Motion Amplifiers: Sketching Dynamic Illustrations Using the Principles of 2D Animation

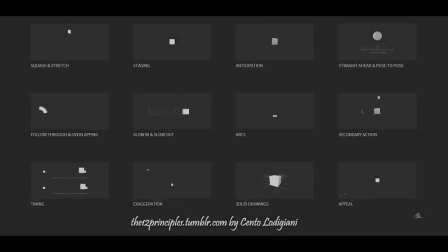0:00 The master animators of Disney developed the 12 principles of animation for producing expressive and stylized 2D animations. Conceptually, these principles help an animator to develop a complex animation from simple, understandable chunks. For example, this animation is composed of four animation principles: squash and stretch, follow through, staging, and slow in, slow out.
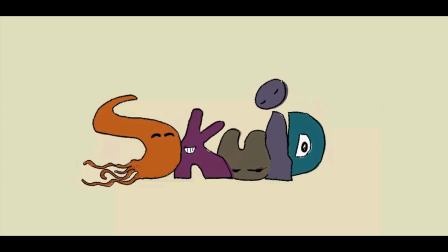0:33 Squid is a sketching tool for crafting animated illustrations using the principles of animation.
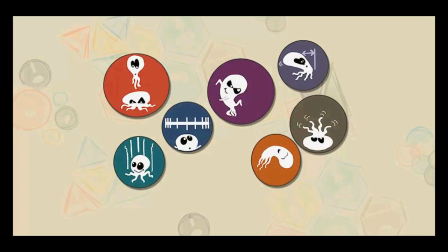0:40 We devise a set of motion design tools for stylized animation effects, named amplifiers. These amplifiers correspond to the principles of animation. In this drawing, we sketch a bird.
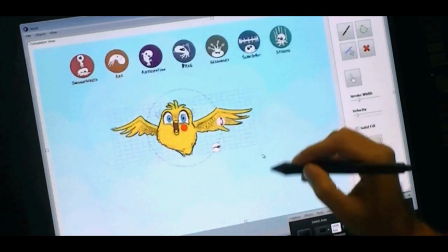0:55 We create an object from the bird by lassoing the strokes. And we record a motion.
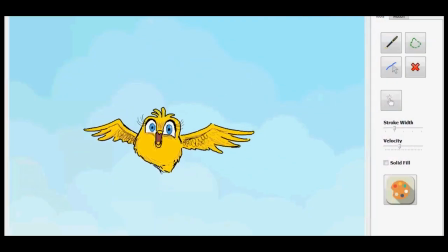1:02 The bird is cute, and it's now moving, but there is no life to it.
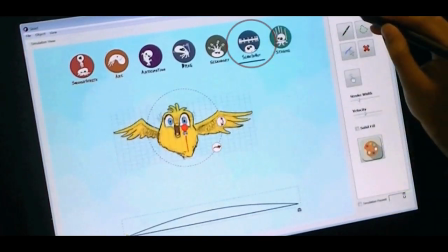1:08 We activate the slow-in, slow-out principle, and the animation immediately exhibits the behavior.
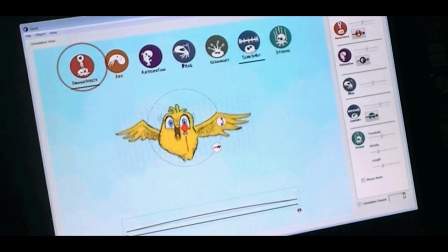1:17 We then apply squash and stretch, and control the strength of the amplifier.
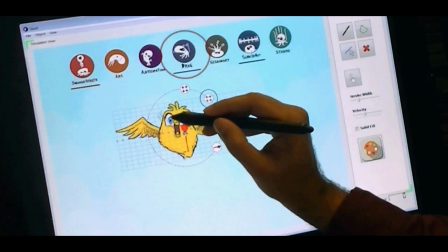1:24 Let's activate the follow-through, and specify the rigid part of the bird.
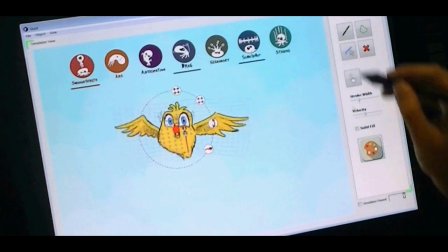1:31 The wings of the bird now exhibit follow-through behavior.
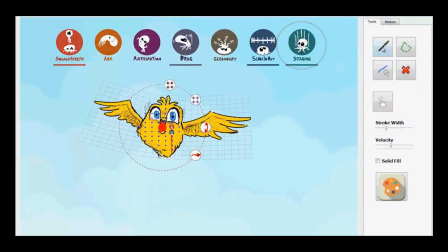1:38 Activating the staging amplifier displays the dynamic motion trails.
Hey!
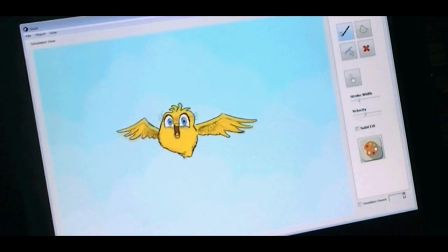1:44 Now the bird looks lively and expressive.
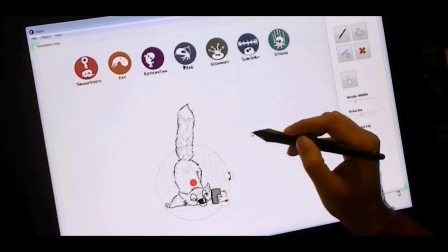1:49 In this example, this cute little guy is composed of two objects.
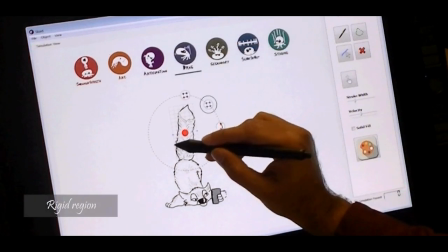1:53 We first animate his tail.
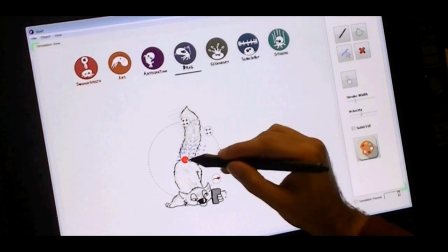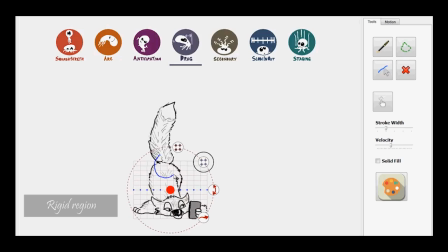2:05 For the main body, we specify the rigid parts and the stationary parts. We then activate the secondary motion amplifier and make the tail secondary to the main body.
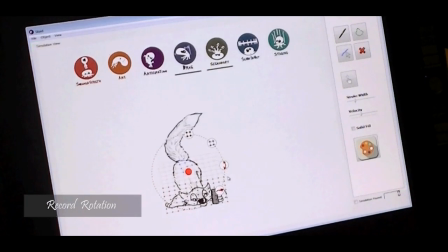2:22 Now, as we animate the main body, the secondary motion adds more dimension to the animation.
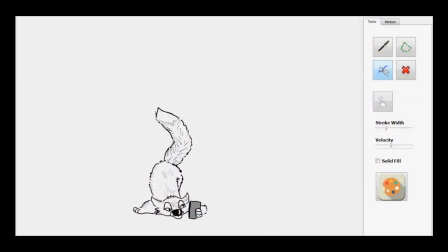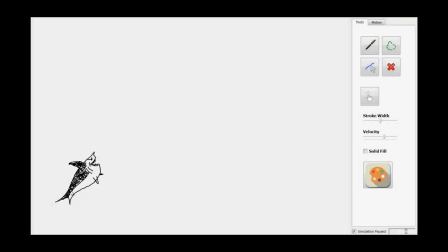2:39 Our approach is purely geometric and works for freeform sketches requiring no skeletal information.
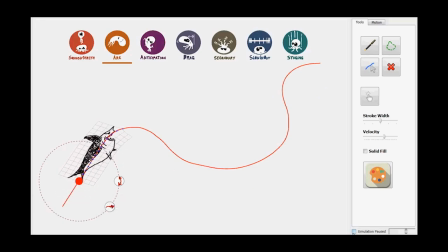2:47 The arcs amplifier dynamically deforms the drawing along the trajectory of the motion path.
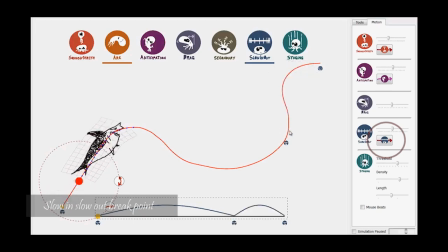2:56 We can insert an additional slow-in, slow-out effect by directly tapping on the motion path.
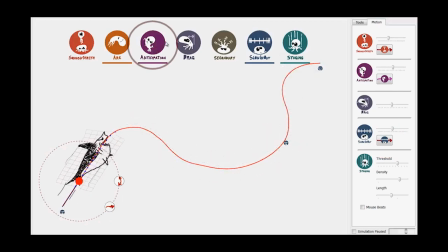3:03 The anticipation effect pulls the object backwards before the primary action to build momentum. The default anticipation pose squashes the object backwards, but we can sketch the desired anticipation pose to make the action more expressive.
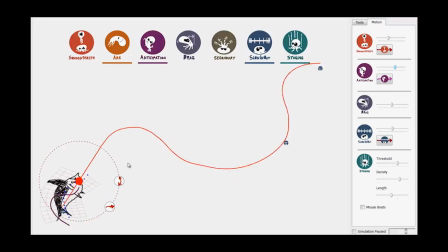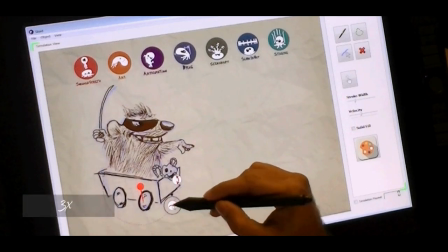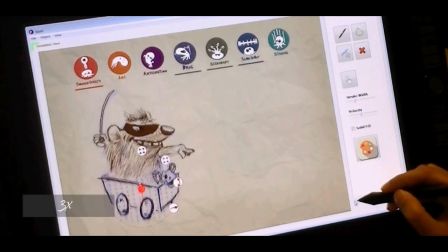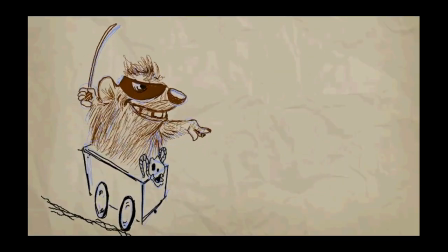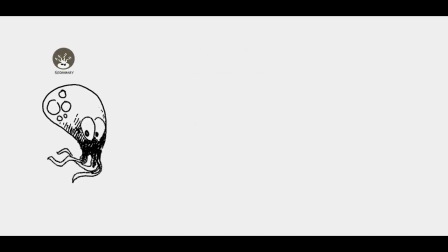3:53 A side-by-side comparison shows how much the amplifier adds to an animation.